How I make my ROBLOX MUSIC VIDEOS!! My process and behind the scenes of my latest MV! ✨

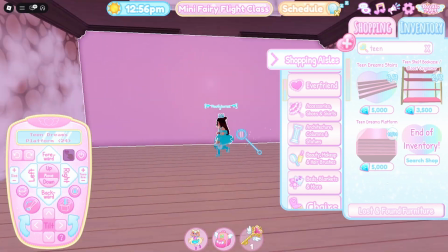With the second set, I was quite worried that it wasn't going to turn out great,
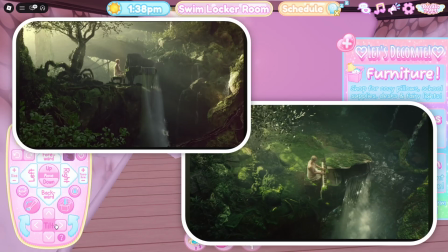because it was a very complex set with a lot of different features, with all of the nature, trees,
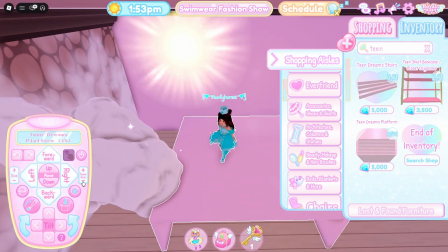waterfalls. I had to make sure it looked accurate from all different angles.
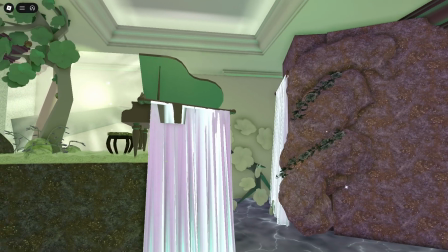It honestly surprised me with how good it ended up looking in the end.
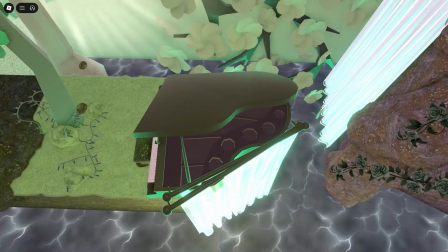Obviously, when it's compared to the actual music video, it looks nothing like it, but I'm honestly just proud I was able to get as close as I did. Honestly, this scene was pretty uneventful, building it wasn't too terrible, and recording it went flawlessly. I had two main options for this next scene, since it was a big open body of water. I could either try to build it in my dorm room, which I wasn't sure how accurate that was going to look since there's no water items in Royal High, or I could go to Diamond Beach, to the big open body of water that's there, and use some of the beach supplies to make a quote-unquote piano. I chose the latter option, and I ended up using a sleeping bag to mimic the piano. I tried to get some decals to make it look even more like a piano, but for some reason Roblox checking system for the images wasn't letting them through. This scene did take a lot of trial and error though, because I couldn't swim. I just kept sinking, so I had to fly instead, which caused all sorts of chaos.
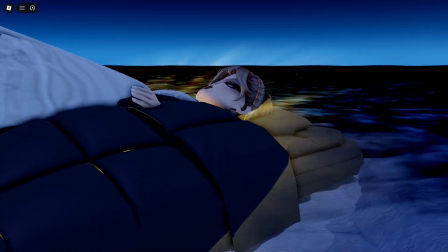I actually think this scene took the longest to record, even though I was thinking it was going to be the simplest.
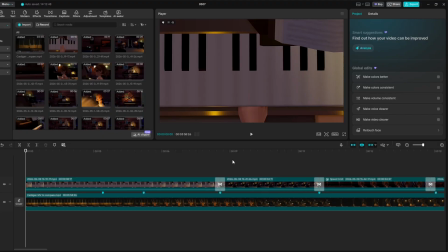The next step in the process is to edit the video. Often when I'm editing these videos, I'll have the original down hidden right here to use as a reference,
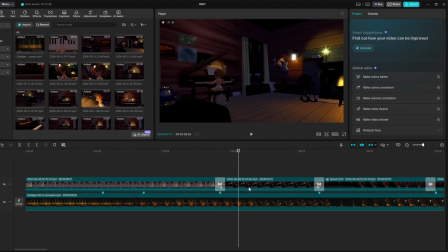and I'll add markers along the video where I either need to change to a different clip or I need the character to do something specific. This just helps me line all the clips up very nicely without having to constantly be looking at the video.
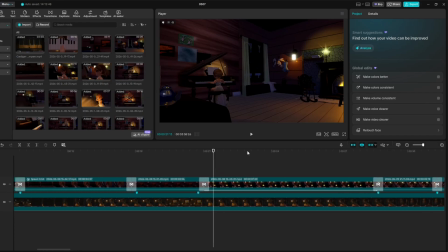The most common edits I'm doing to a music video is I'll add some animations on certain clips, or I'll be adding transitions between two clips. Some videos have more editing done than others.
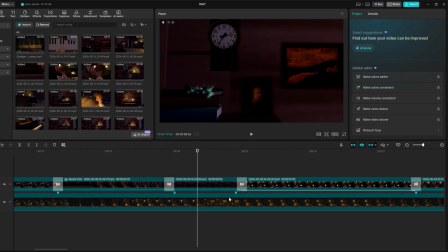This one doesn't have that much because the original music video doesn't. Some of my other music videos have been more like 3-minute long edits. I think one of the best examples of how important editing can be is my Cooler Than Me remake that I made a couple months ago.
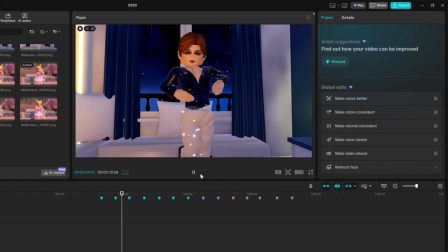With that video, most of it would look really choppy and really weird if it wasn't for the editing.
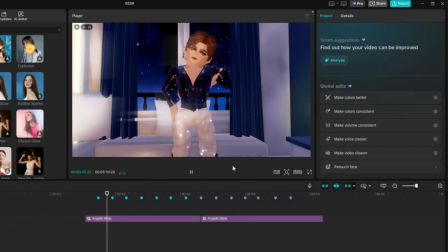Honestly, just adding animations and transitions onto the clips makes a huge difference.
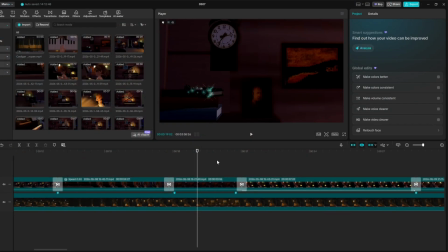Primarily, I'm doing very simple editing to these clips. From start to finish, usually these videos take about 2 to 4 weeks from the time that I come up with the idea to when it's completely done and edited. The cardigan music video did only take just under a week, but it was quite simple since there was only one character in it and there wasn't much editing I needed to do. Usually when the videos are close to being finished,
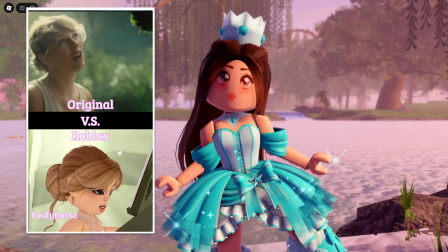I'll come out with a YouTube short kind of promoting the video and giving a sneak peek into what it looks like. I think I've done this for all but 2 or 3 videos. Anyways, thank you guys so much for watching. I hope this video has answered some questions about my music videos, or was just really interesting to watch to see the process behind them. But either way, thank you so much for watching again, and I'll see y'all in the next one.